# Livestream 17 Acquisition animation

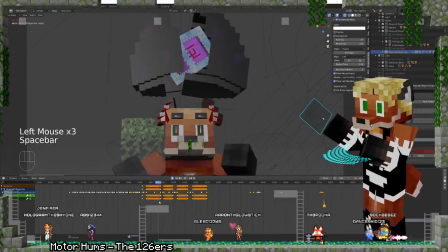Get those eyes looking a bit curious. Kind of move them a little bit left, right, center.
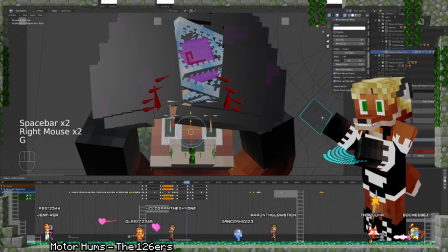Just give it a little bit of a jostle in order to show curiosity. Because that little curiosity also just adds a little bit more life to it.
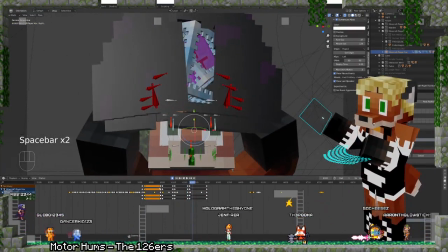Yeah. Because sometimes you just need a little bit of extra movement in the eyes in order to just emphasize life.
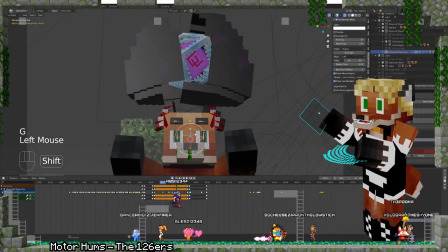And let's duplicate that, bring it over here, then duplicate that and bring it over here. Pop right there, so.
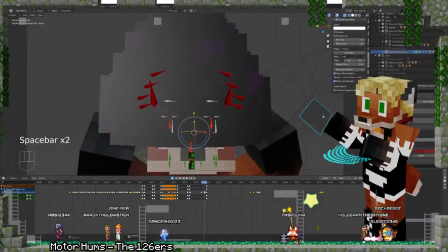Yeah, there we go.
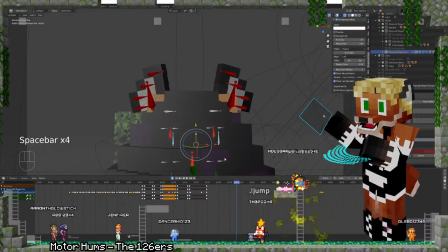And then we want these eyes to come downward a bit and over.
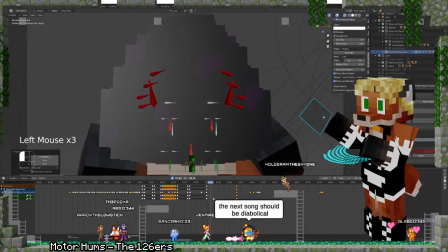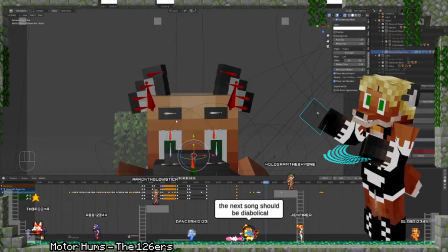There we go. Perfect. Indeed he does. Not that I know. Lurk. Go ahead and lurk.
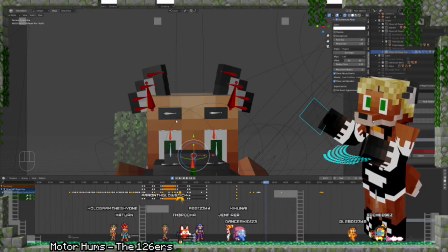Be my friend. Be my guest to lurk. Next song should be Diabolical.
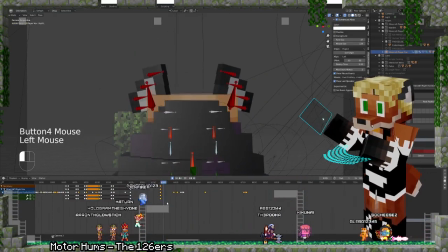Do do do do do.
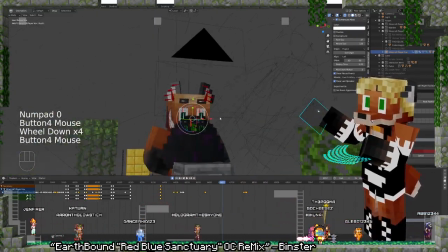So we got that going. I do need to pull back that head a little bit.
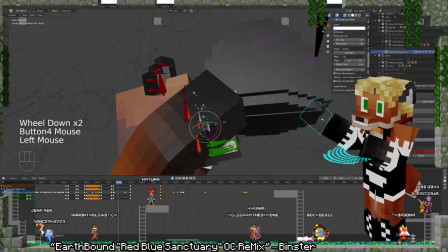Let's go ahead and do that. Let me see here. No clipping is shown, right?
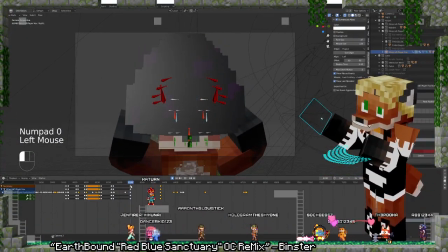Yeah, there's no clipping that is shown.
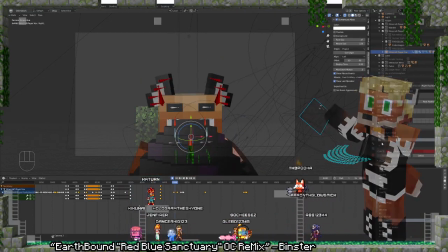So we don't need to worry about clipping through anything right now.
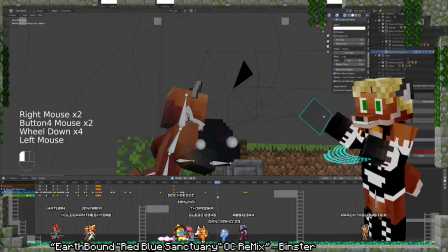And then let's go ahead and bring this head back a little bit as the
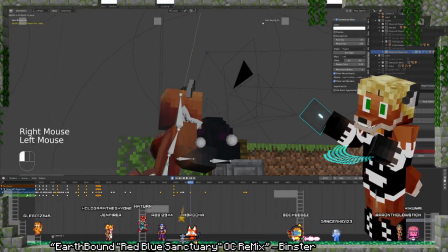and then bring this body down as well. And then bring this body back.
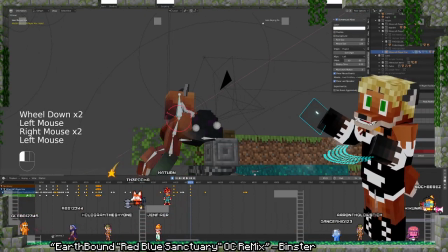And the head still down a little bit. Yeah, there we go.
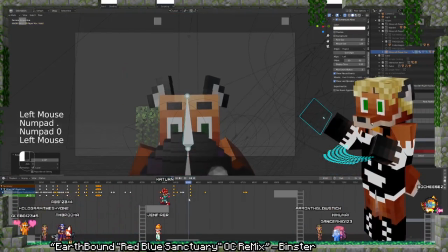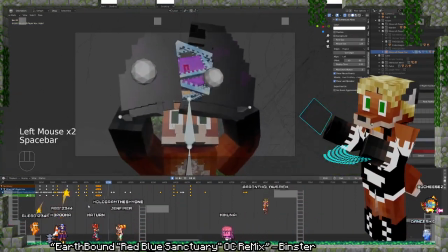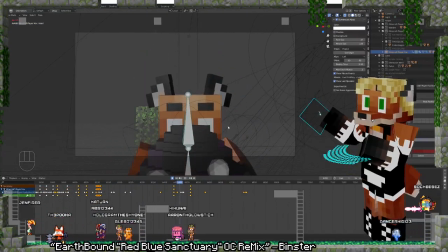I'm going to have to cut the camera here. Here is where I'm going to have to cut the camera.
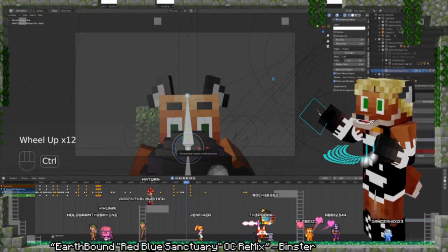Go to the next one. Give it a quick save. I want this camera to...
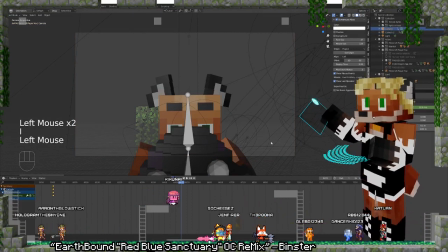this camera to be LockRock scaled there. This camera to be LockRock scaled here. What did I just do? Okay, there we go. Let's go ahead and jump to the other camera.
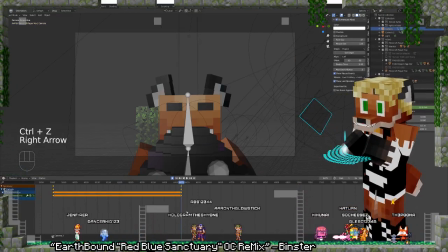No. Not yet. This one. B. There.
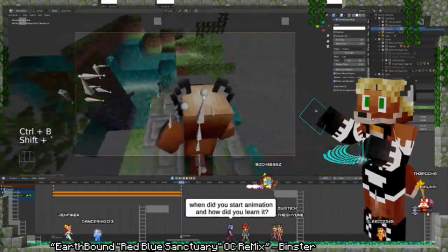That's when I want to switch over to the other camera. And I want this camera to be just over the egg.
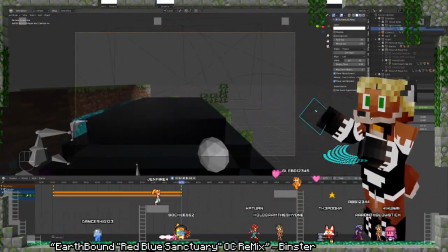Alright.
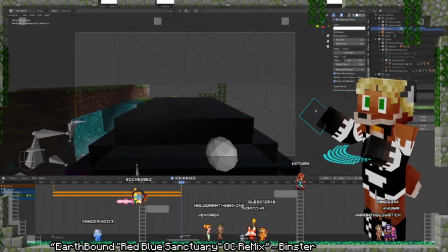Right about there. That'll do. Okay. And then we're going to have to pull back that face a little bit, too.
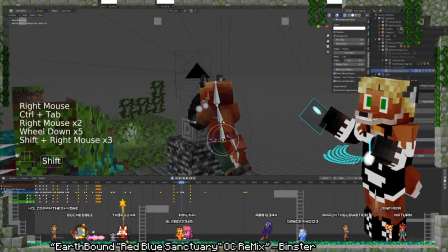Face, body.